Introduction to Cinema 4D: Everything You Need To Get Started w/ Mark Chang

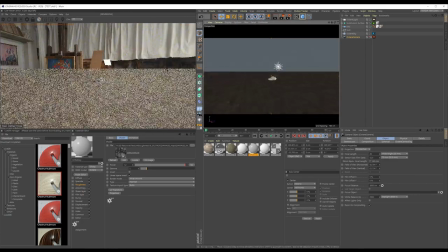[20:00]
那用HDRi的好處就是很省時間而且光源非常的真實
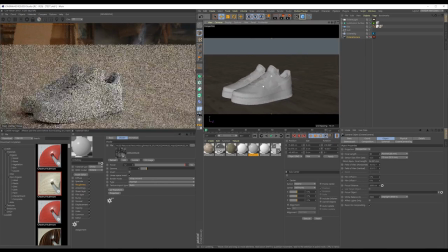[20:06]
然後反光細節也很多基本上就是把物體直接放到一個現實環境充的樣子
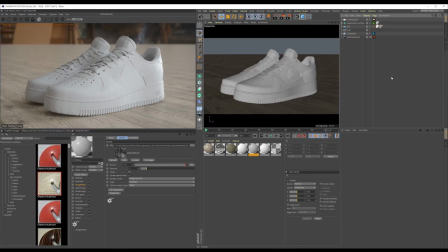[20:15]
因為現在算圖引擎都已經做得非常先進所以你根本也不太需要調整什麼設定
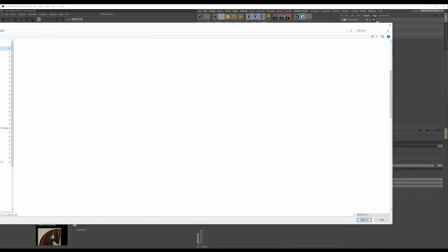[20:22]
然後整體的效果就會非常的寫實我平常會用到的情況比較多
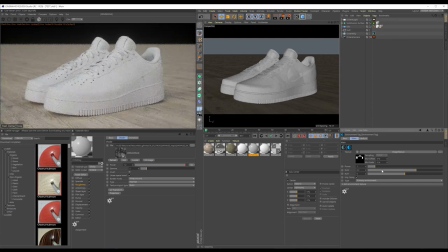[20:28]
像是這種室內的Studio Lite或是一般室內HDRi來展示模型
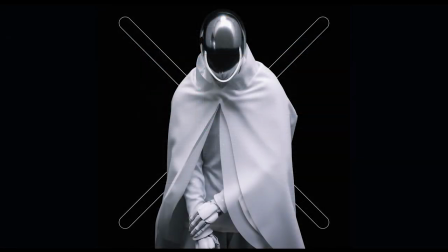[20:37]
以這張的範例就是一個室內景的HDRi
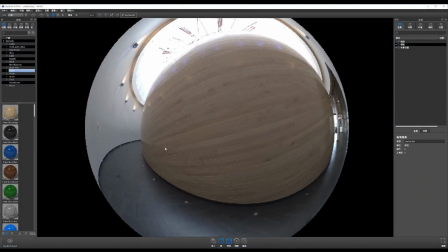[20:41]
然後再加上一個頂光源作為輔助就放一個area light在它的頭上
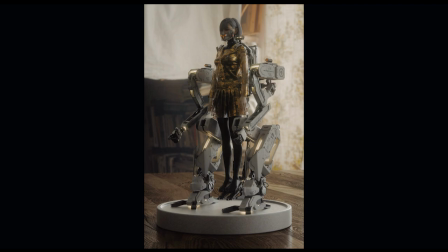[20:49]
然後這個完全就只靠一張室內的HDRi來打光那整體已經非常的寫實另外像這兩張這種室外景
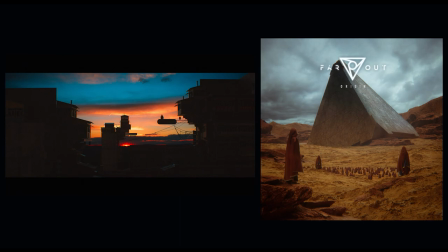[21:01]
然後可能需要有天空的細節還有一些圓景的景色那也可以直接用一張室外的HDR加上一個Daylight來控制光的照射方向那這樣就不需要另外再去把山跟雲還要後置上去
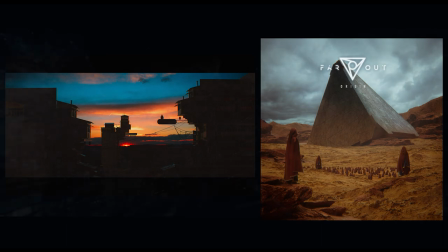[21:21]
就蠻省時間的還有像是這種特殊需求的背景也可以使用
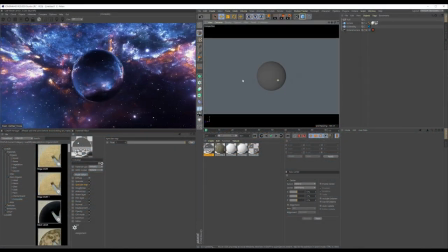[21:27]
不過如果沒有算動畫需求的話其實這種用後置也會蠻快的那以上為本集內容下一集會介紹如何製作煙霧和大氣感的設定
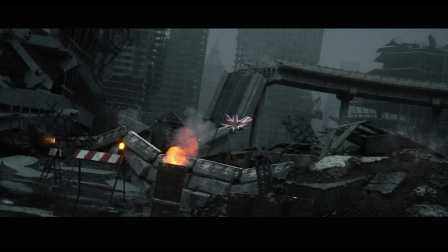[21:45]
這部影片我會介紹一些煙霧和大氣感的設置
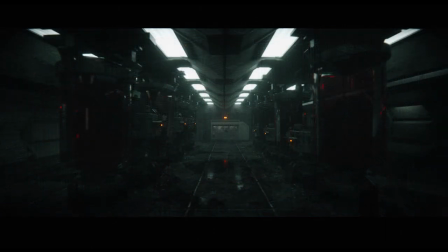[21:50]
霧氣可以在作品中增添一點神秘感並且在大場景中增加更多的寫實感
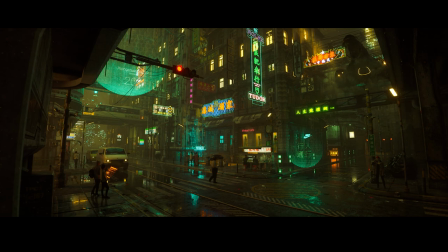[21:59]
前一集我們有用這個場景的範例來介紹室外打光的方法那现在我就开一下这个场景的专案档出来继续讲有关于雾气的设定这个案子是跟一位我们常配合的台湾导演谢宇恩合作的一个场景
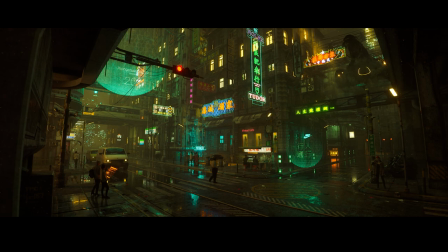[22:20]
想要呈现台北在未来几十年的样貌所以保留了很多旧式的建筑还有路边的小吃摊还有远景的庙宇再加上现在常见的捷运和机车等等的交通工具
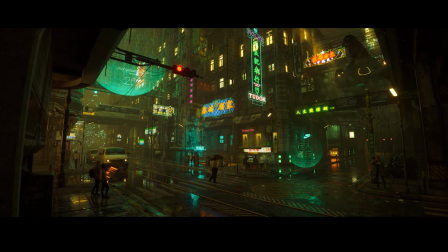[22:37]
最后再少量增加一些目前没有的飞船全席投影和虚拟角色的商店等等
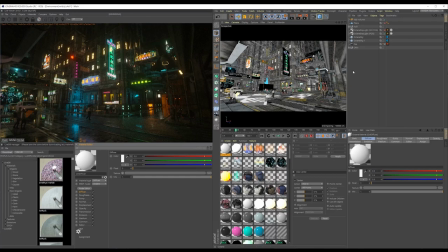[22:46]
在这个场景的需求里面雾气就是一项不可或缺的要素因为台北一个很大的特点就是常常都会在下雨
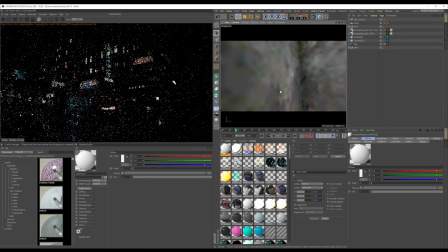[22:56]
並且空氣中的霧氣和地面上的水灘都會增加整體畫面上光線的豐富度和神秘感
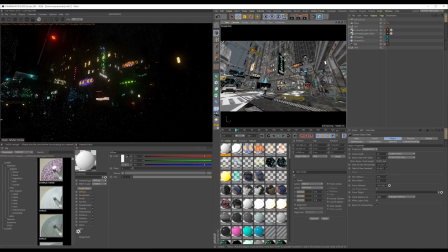[23:05]
那可以看到這個場景比較大然後面數跟貼圖都蠻多的
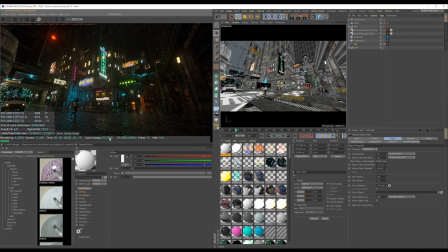[23:12]
這邊大概有470萬面然後可以看到下面的貼圖這邊也是有很多那它的光源也非常的複雜所以在算圖上會稍微比之前那種場景會慢一點點
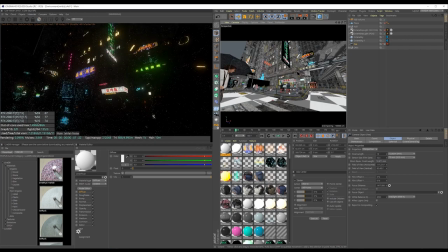[23:30]
不過還是可以很快的看到大概的光影表現這邊我用一個Arcton
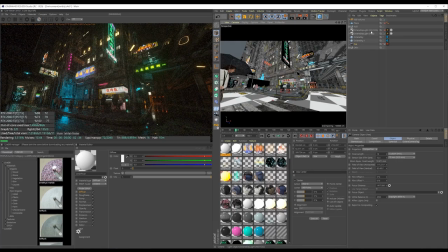[23:38]
Daylight來作為整體的環境光不過因為是要做一個夜晚的場景所以Power這邊調比較低大概0.2而已那我有設置了兩個Daylight來做比較那這個是有設霧氣的
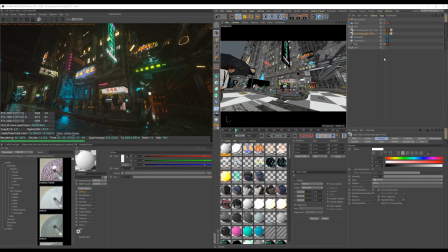[23:57]
那另外一個是沒有那我們現在開啟是沒有霧氣的這一個